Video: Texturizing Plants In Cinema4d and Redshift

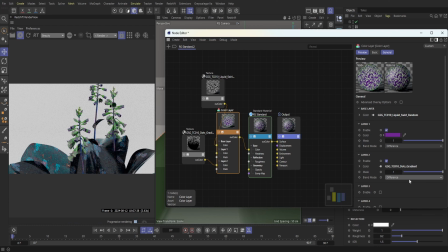And then so we're seeing both of those textures and then those two colors we were just looking at as well. And then I'm just going to kind of lower the mask for layer 1. And then let me see what a blue would look like.
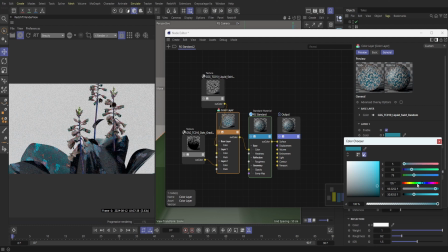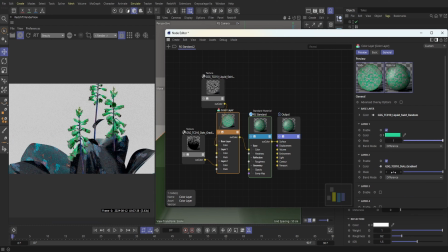And I'm just going to change this to normal. Let's see what add looks like.
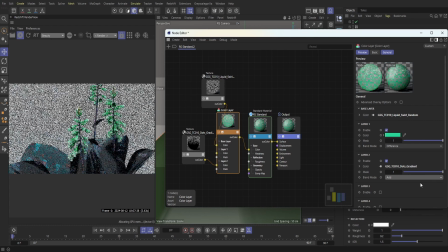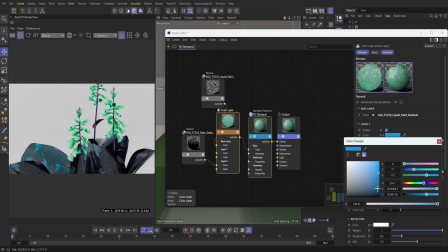And then I'll change this to a blue. And really with the combination of the blue and the other
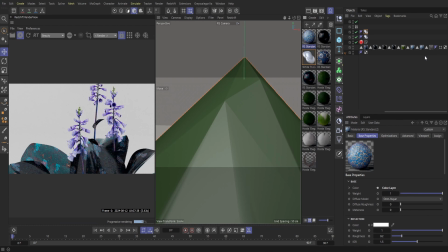color we had, it kind of creates a nice purple there. So that's really what we were looking for. And then I'm just going to throw in that stem color to these flowers here.
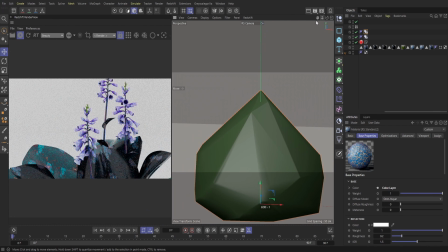So we have this nice interesting plant here.
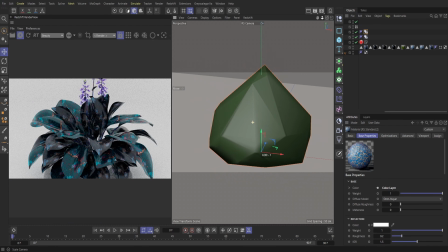I think the colors really kind of go together quite nicely.
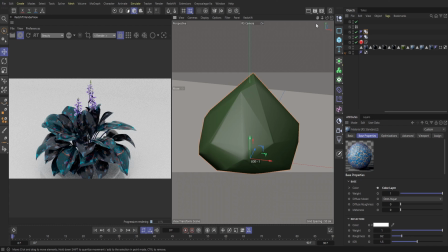You have a very cool look with a lot of those blues, the blacks, the purples as well. So you get this nice kind of cool variation here. So now I'm just going to find a few perspectives that's going to be interesting.
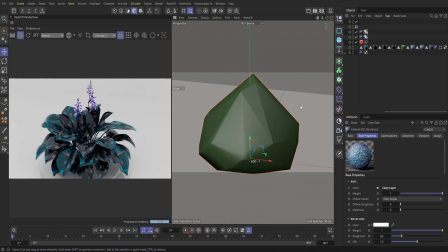So one shot we can do is just kind of zoom into these flowers here. And then we can also turn on bokeh as well. We could kind of create this nice visual depth within the render, just kind of make it a little bit more interesting.
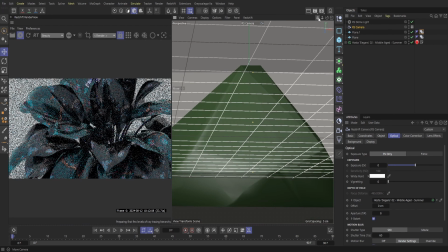And then I'll really just kind of hone in some of our perspectives.
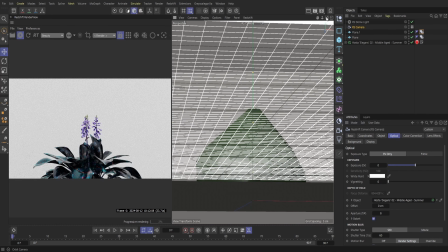And then, but yeah, that is pretty much it for this one.
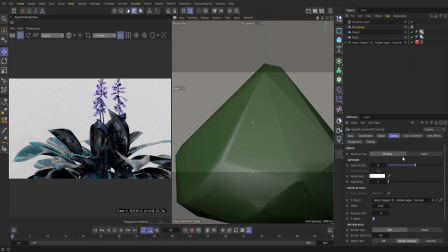Again, the goal was to kind of play around with a few different color layers and textures
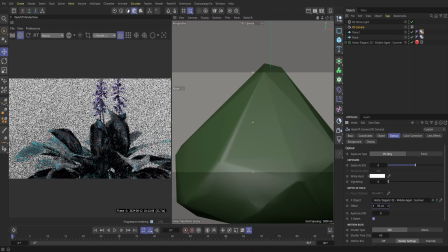to create some sort of organic life form that looks realistic,
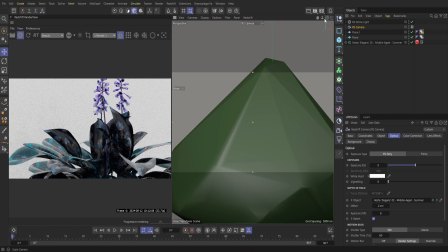but looks like it's, you know, not from this planet here.
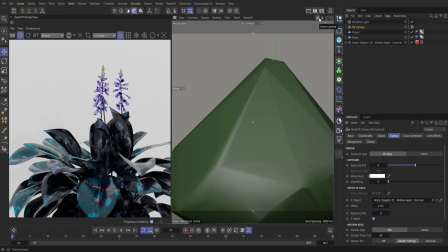I actually had a lot of fun with this one, just kind of customizing it and really just playing around with it.
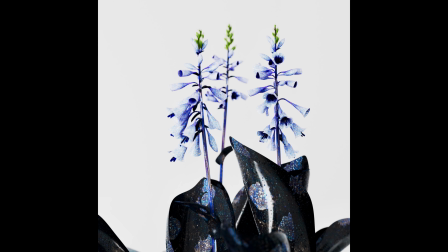Hopefully you guys were able to learn something as well. Of course, these are some of the renders that I got, but really that was it for this one.
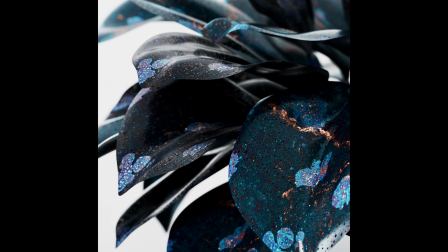I just wanted to kind of show you guys how to play around with a few textures
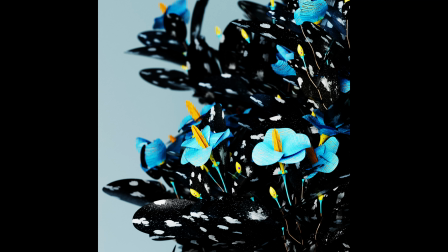and how to plug that into both color layers and a bump map blender here.
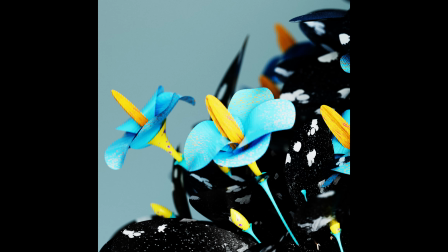But yeah, that was pretty much it for this one. You guys have a good rest of your day, and I'll see you on the next one.